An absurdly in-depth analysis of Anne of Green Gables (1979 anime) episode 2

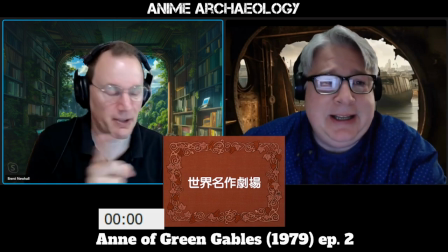510s
Yep. So I can be here. Awesome. And never use too many vacuum tubes. Yes. All right.
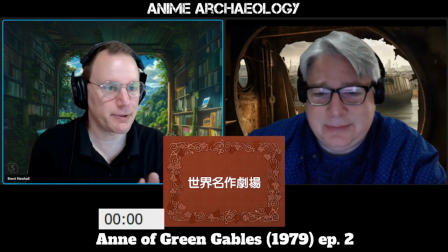516s
Let's get into... And episode 2. I'm sure this will be very heartwarming and not sad at all.
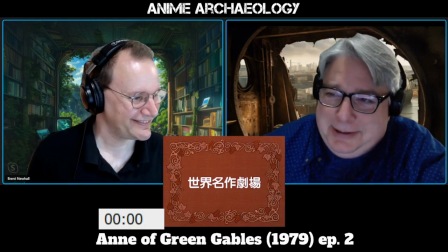526s
Please. Please.
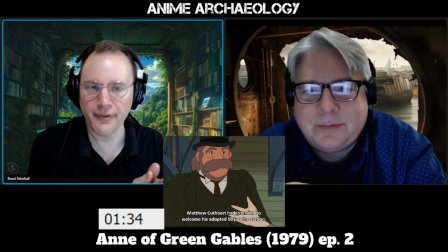530s
So it's worth noting here that we have the reminder of what happened in the last episode.
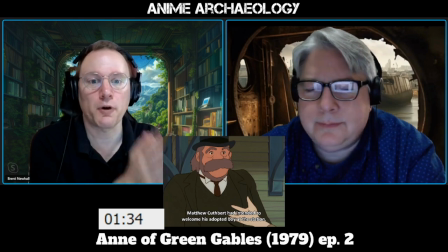537s
Again, this is a time before VHS tapes, before any of that.
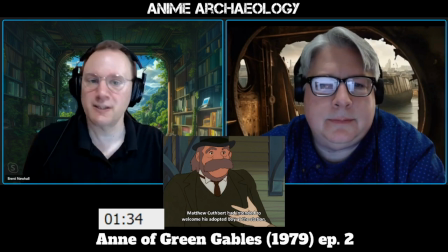541s
I mean, they existed, but, like, widespread home video recording was not a thing yet. So these shows basically had to remind you of where they were in the story. Did we have that shot?
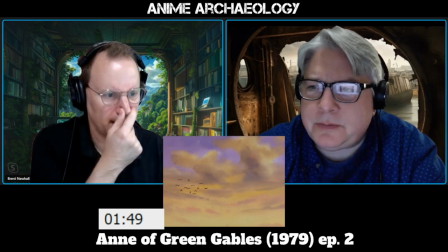554s
I think this is new. We have? Yeah, I was going to say, I don't remember that shot.
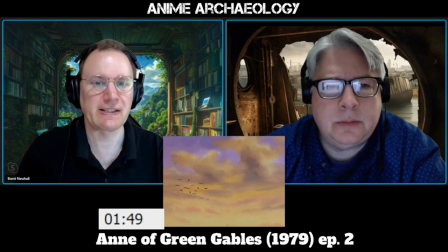559s
Yeah, I think we've come back. So we got, like, two sentences of summary, and we're right back to storyline.
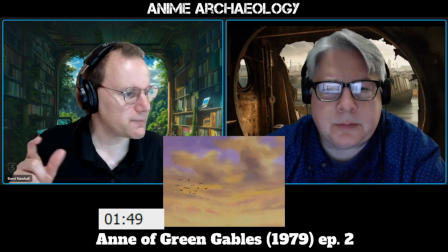567s
But also note here, these birds are being shown in,
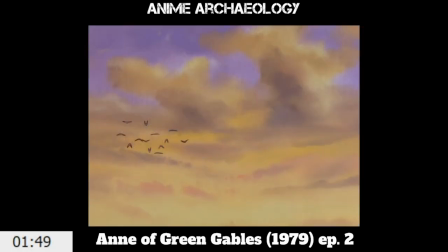572s
like, a mauve, like, light purple color. Yeah.
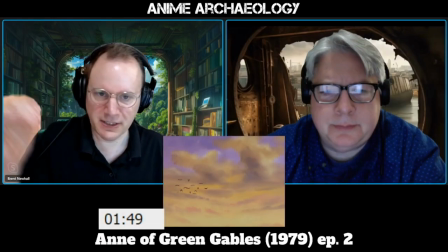577s
But then when they duck down a little bit further, they turn white.
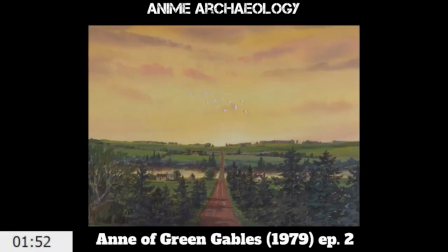585s
Oh, yeah. They do. And they just all switch white right there in the center of the screen.
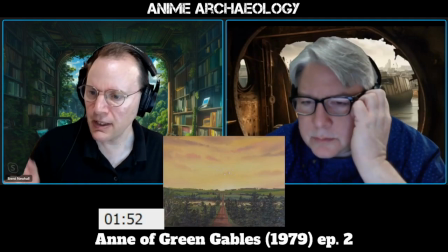590s
I'm not sure why they do that, because it's, if anything, they're harder to see now.
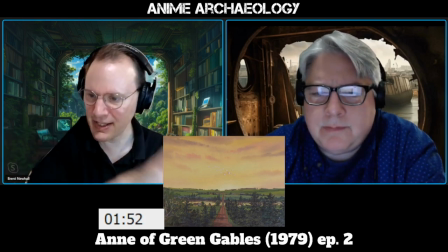598s
Yeah. Like, with that yellow behind them, you'd think you'd stay that color. I wonder if this is either animation they're planning to use in multiple places, and so they just know they want to do that,
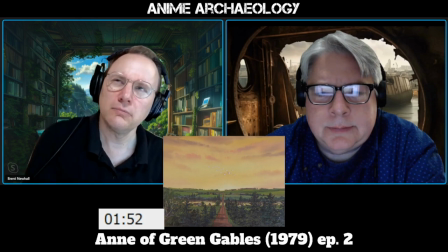610s
or it is to remind know. I was thinking, could it be literally the light because we're at dusk?
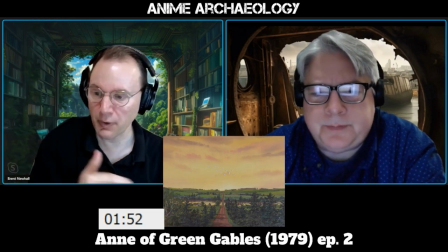618s
The light's hitting them differently because they're kind of above or below. That's possible. I don't know.
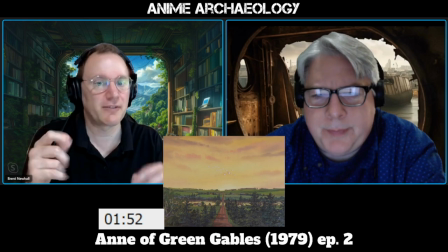625s
But that is an odd animation detail because it's very deliberate. Like, somebody had to go in there and say, okay, at frame 28, change the paint to this color.
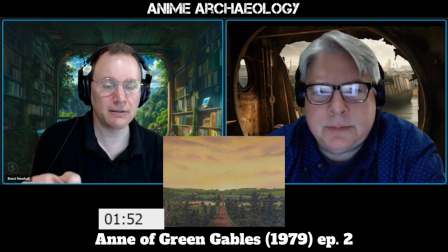633s
Huh? I'm not sure why. Unless it's more symbolism again of, remember, Anne going from, like, the dress color to the white,
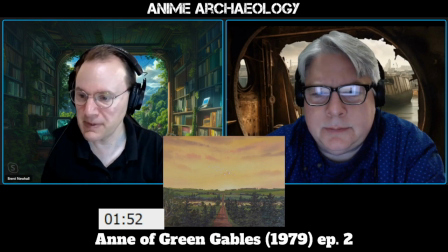642s
that she's transitioning more to safety. Yeah, I don't know.
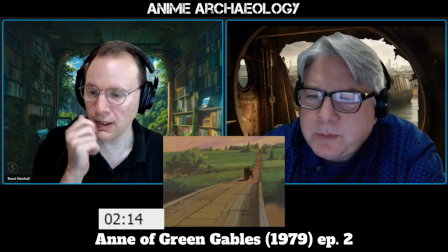651s
Yeah, you're right. This is completely new. Because this is the Lake of Shining Waters.
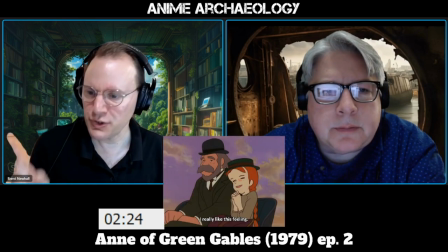655s
Yeah, wow. Why do you think she's enjoying the trembling feeling of
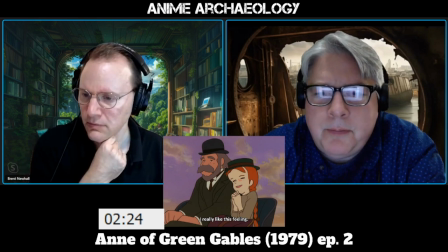664s
the wheels on the wooden bridge? It's probably reflective of what she's feeling.
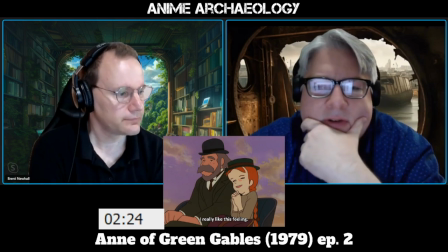673s
Yeah. You know, excitement. It's it seems to
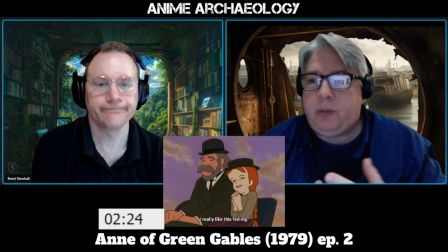682s
be just a new sensation, honestly. It's probably something that she doesn't know, and she's finding enjoyment in it.
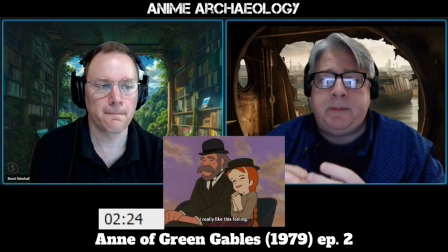691s
You know, there's motion, there's movement, and it's something that in her previous life is, you know,
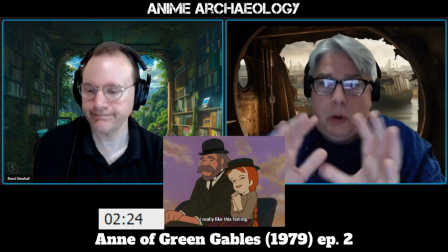698s
everything is stolid, gray, and no motion. So maybe this is part of it.
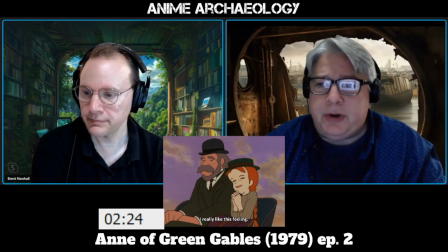703s
One of the things I noticed on the bridge is that they actually did the detail of
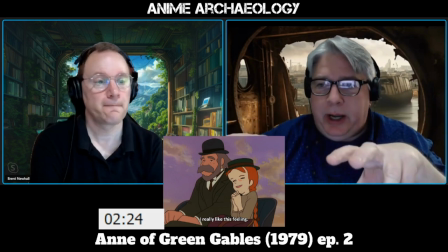709s
facing planks the wrong way, or not the wrong way, but a different way, to show that the wheels go over a certain part of the bridge.
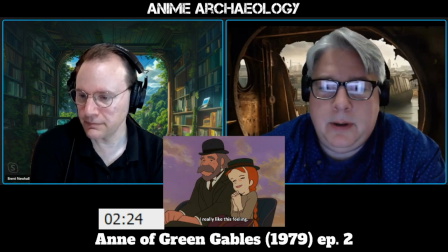719s
Mm-hmm. Yep. I think you're absolutely right. Yeah.
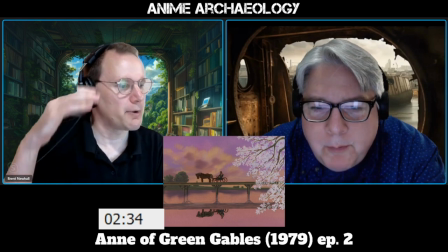724s
And the tough thing here is you have to animate both the reflection and the real thing.
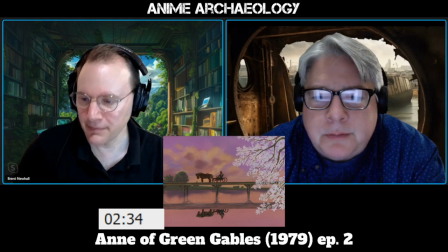729s
So this is them spending the money. Oh, yes.
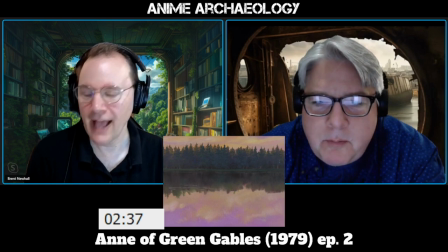734s
Oh, wow, look at that. I mean, as simple as it is just such a lovely shot.
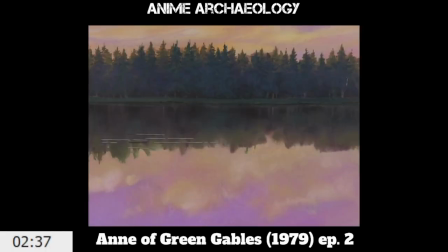741s
And again, like we were saying before, they have the little ripples in the water just to add enough visual interest that it's not just a painting, although the painting would be plenty. Yeah, no joke.
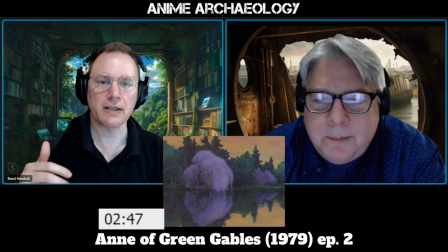755s
And to our earlier point, Takahata is, A, giving us time to breathe, giving us time to experience the moment. Right. But also, this is what Anne is experiencing, is this quiet moment.
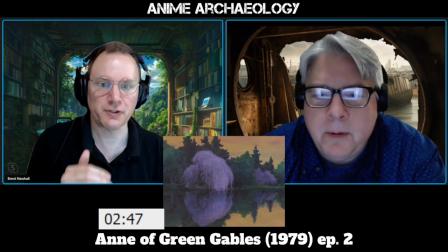769s
So we get to feel that with her. It'd be easy for somebody to just keep on talking, keep the dialogue running.
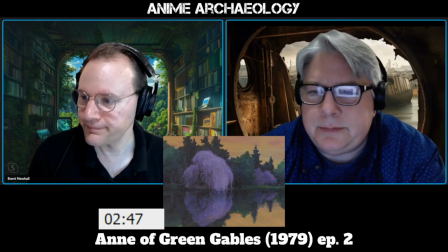777s
Right. And we're back in Fantasia again.
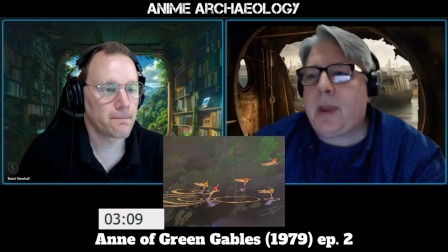783s
I wonder, I'm looking at this, and I'm wondering if,
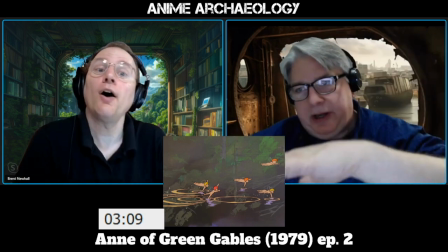788s
what these are the whippoorwill bugs that you see over some stuff that go to that, and so that her mind just kind of goes click,
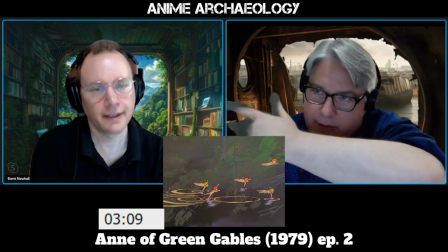796s
and they're little fairies that are touching the water. That's a great point.
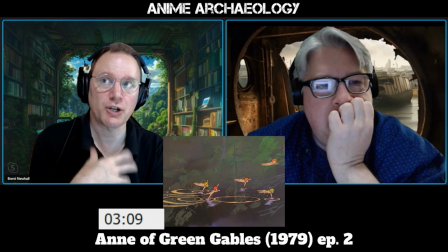801s
I think you're absolutely right. And the whole scene is about showcasing her imagination of, you know, the girl dipping over the lake.
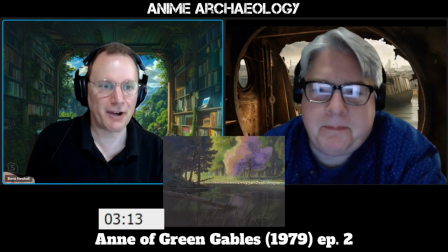809s
Yeah, that makes a lot of sense. You also notice we cut from that to just another nature shot, pointing out that she's not. She doesn't fall completely into these reveries necessarily.
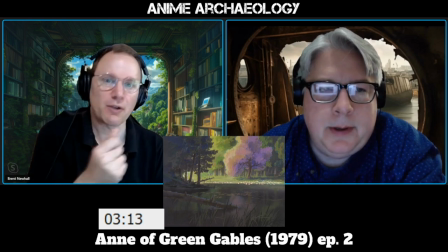823s
It's just her mind makes all these associations so quickly.
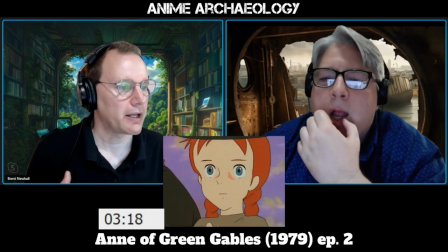826s
It's also important here that Takahata is pushing in on Anne's face.
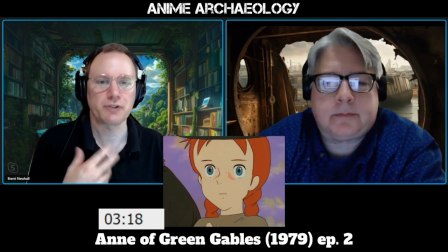832s
So often that's used just to add visual interest, just to kind of, just to do it.
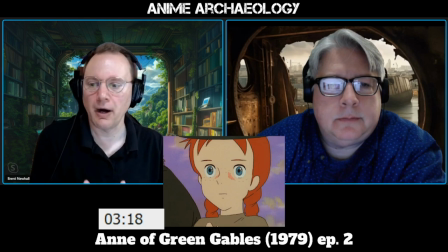841s
But this does such a great job of bringing you into Anne's world,
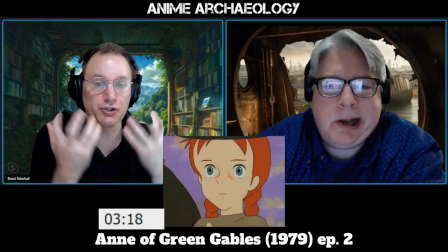847s
making you realize that she is just completely absorbed in this moment.
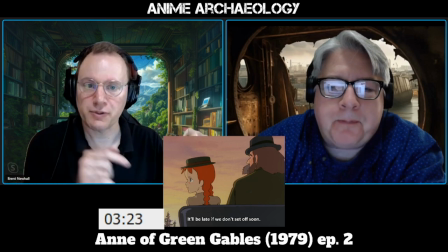852s
And note Matthew's response here is, it's not we have to go.
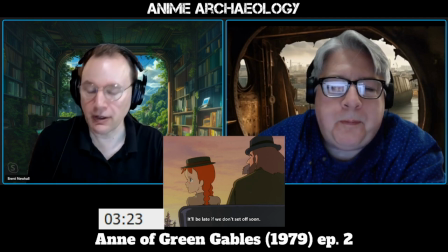858s
It's a gentle reminder of, we'll be late if we don't move now.
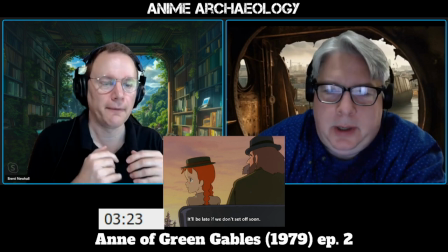863s
Waits for her to acknowledge that and then moves on. He's not giving up any responsibility.
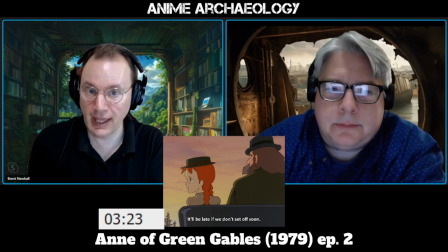871s
He's just, pointing out a thing and then, responding to that thing.
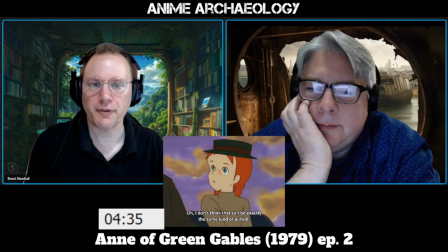876s
But very respectful. This back and forth is obviously comedy, where she mentions a thrill,
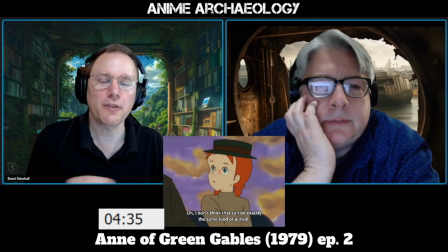883s
he talks about seeing grubs, but note the adultness of the conversation, right? Where they're treating each other as equals in the conversation. They can disagree. It's very much grown from that earlier, Matthew doesn't quite know how to deal with her.
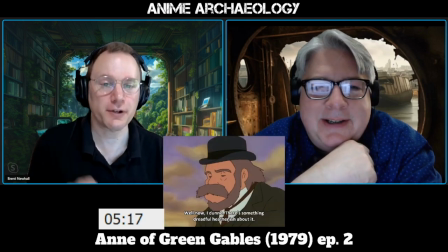903s
Interesting. All right, so here we get our first indication of the religiousness of the community.
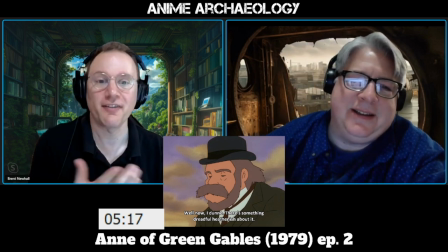909s
Something that a lot of Japanese directors, I think, would shy away from. Right.
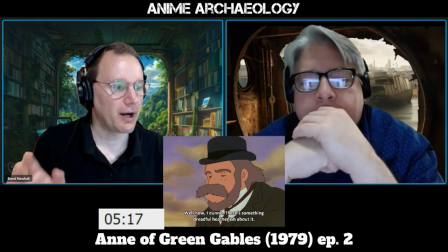918s
But I think they do a really good job of layering in the fact that, you know,
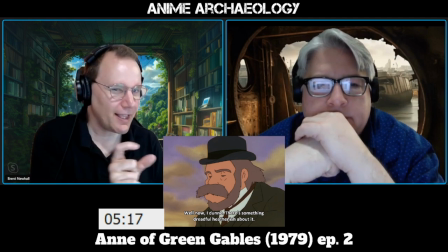922s
naming somebody after a Greek goddess is a little, you know, going a little far to some people in the community.
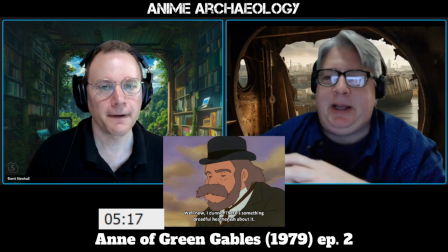930s
Interesting. Well, one of the things that you know, as they're having this back and forth here about the name,
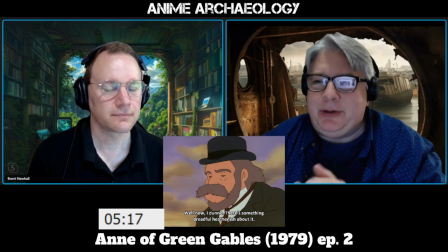937s
the girl's name, one of the things that you should know is just like, oh, Anne's literate.
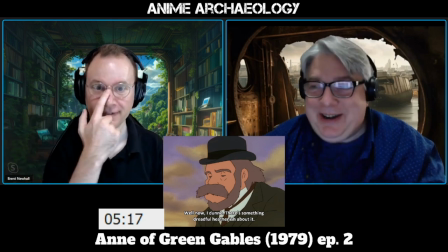942s
Yes, true. Great point. Right? You know, she knows what that is.
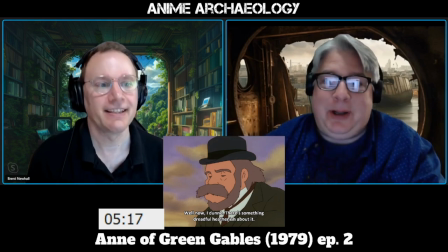948s
Most kids would probably not know what that is. So that means that she has some type of an education.
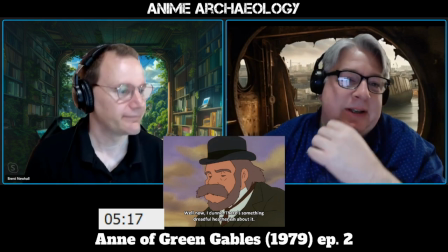953s
Mm-hmm. Great point.
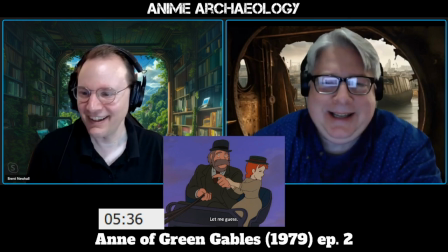958s
What? And just love the expression on Matthew there.
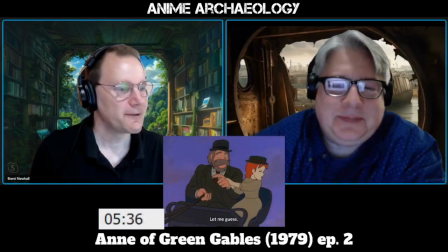964s
But also in general, the just capriciousness of Anne here is very cute.
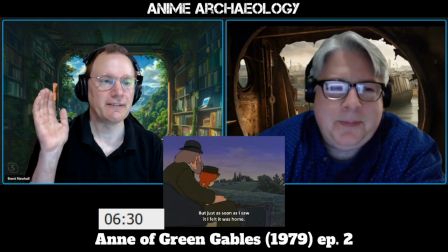970s
Yeah. All right, now they do this fun little trick here to
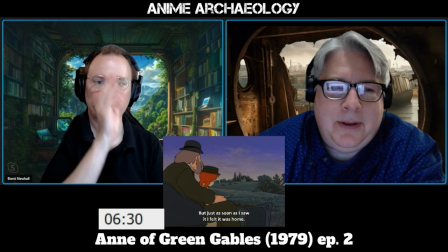978s
telegraph what Green Gables was. Because she looks forward, and we go to the right,
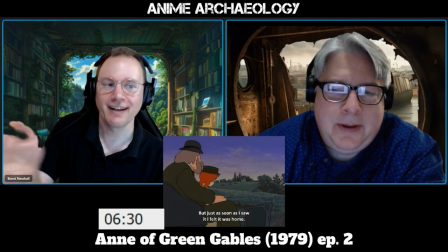984s
and we go back to the left, and it just happens to be at the far end of the left where we're going to go on back and forth.
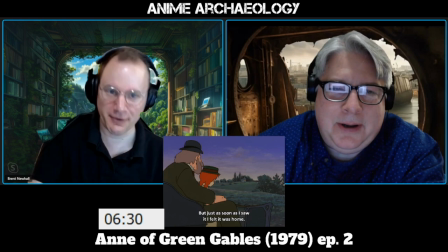992s
Yeah.
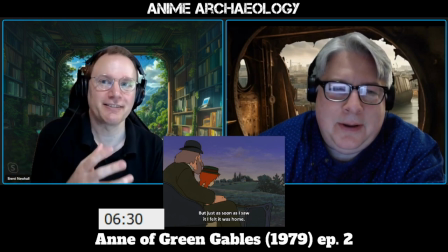992s
So you're expecting it at that point, but it lets the audience in on that feeling that Anne has of recognizing Green Gables.